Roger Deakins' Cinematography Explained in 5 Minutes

Hi, my name is Paul. Welcome to UPICHA, Changing How the World Sees. Today we're going to look at the work of cinematographer Roger Deakins, who's considered the greatest cinematographer today.
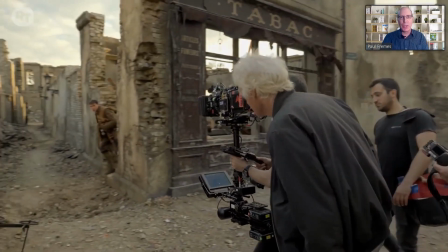This is Roger Deakins working on the set of 1917.
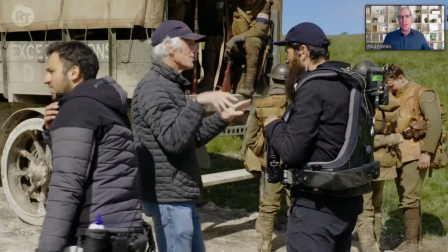One of the reasons I've selected his work for analysis is because his cinematography consistently exhibits the use of the concepts we've been discussing,
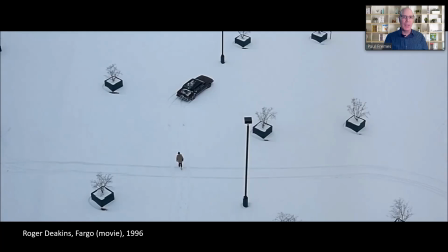such as asymmetrical balance and the brightness-weight illusion. This shot was composed by Roger Deakins for the movie Fargo. And the reason I chose this particular shot is because it enables me to use simple math and calculate the two parts of the image to show the relationships between all of the parts.
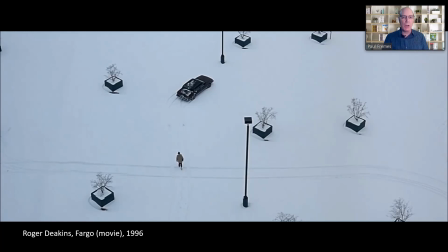And that's really what I'm trying to do, is show the structure of the imagery using asymmetrical balance and the brightness-weight illusion. So if we were to draw a line down the middle of this shot, it would be right here.
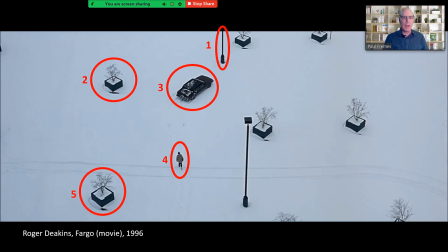And the result would be that on the left, we have 5 objects, and on the right, we have 7 objects. So how is it that 5 equals 7, right? 5 does not equal 7, but in this case, it does.
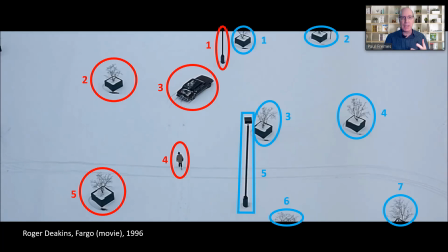Before I give my reasoning, can you think of why that might be? Well, if you said it's because of this human figure and the car, then you would be correct.
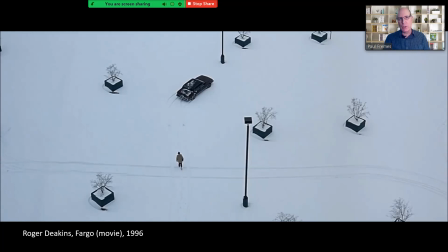There are 2 reasons why the human figure and the car add more weight to the left side of the shot. Number 1, both of these are animate objects versus everything else, which are inanimate objects.
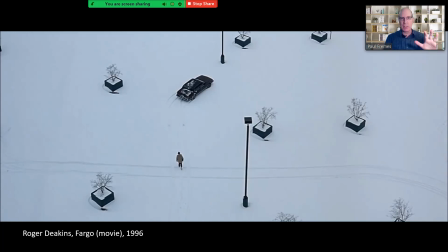And so they tend to grab our attention more. When something is moving or there's implied movement, then it grabs our attention. Also, they're dark objects, whereas although the planter boxes are dark, the shrubs are bright.
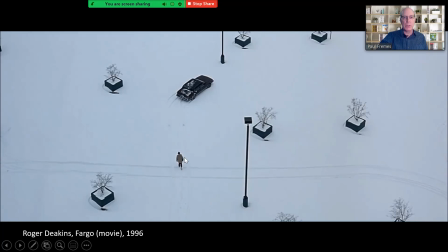These are somewhat larger and dark objects. And so for those 2 reasons, they have a more weight than the other objects in the scene. And for that reason, 5 equals 7. So these 5 objects on the left equal, in terms of psychological weight,
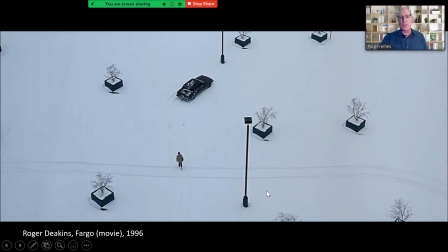the 7 objects on the right, because the 7 objects on the right are inanimate objects, and they're a little bit smaller, and they're not as dark as, specifically the car. Notice also that Mr. or Sir Deakins has placed the objects on the left side of the frame further toward the center.
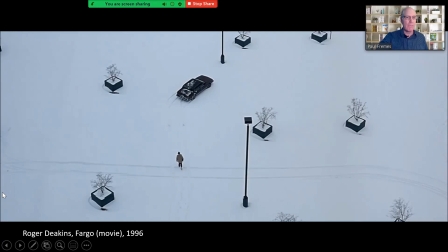You see there's more space between the frame, the left frame edge, and an object, versus on the right side, the distance between the frame edge and an object.
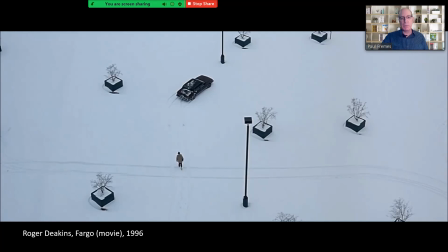The reason I believe that to be so, or the reason he made that decision, is because of the weight of these objects, because they appear or grab our attention so much more than the other objects.
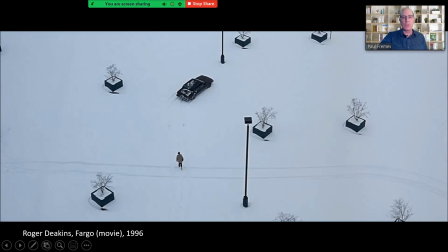He decided to place them closer to center of frame so that the whole thing would work out.
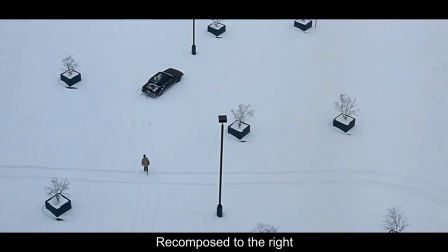Perhaps if the shot had been composed a little bit more to the right, then it would have looked a little bit out of balance due to the excessive
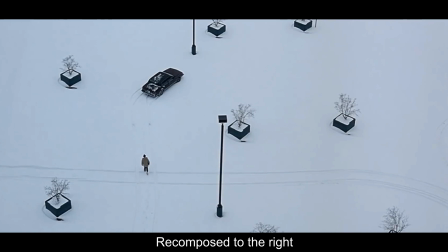psychological weight or attention grabbing of those particular objects there. To show his consistent use of these concepts, I'd like to refer back to some still photographs that Roger Deakins took approximately 50 years ago.
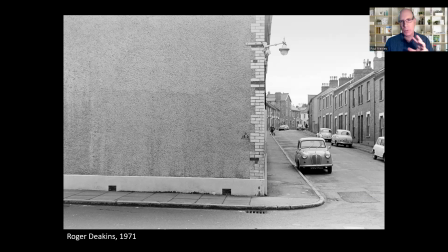Before I give my analysis, think about how you feel this image is structured or composed. The way I see it is this small dark area here serves as the weight to this large bright area, which is the counterweight.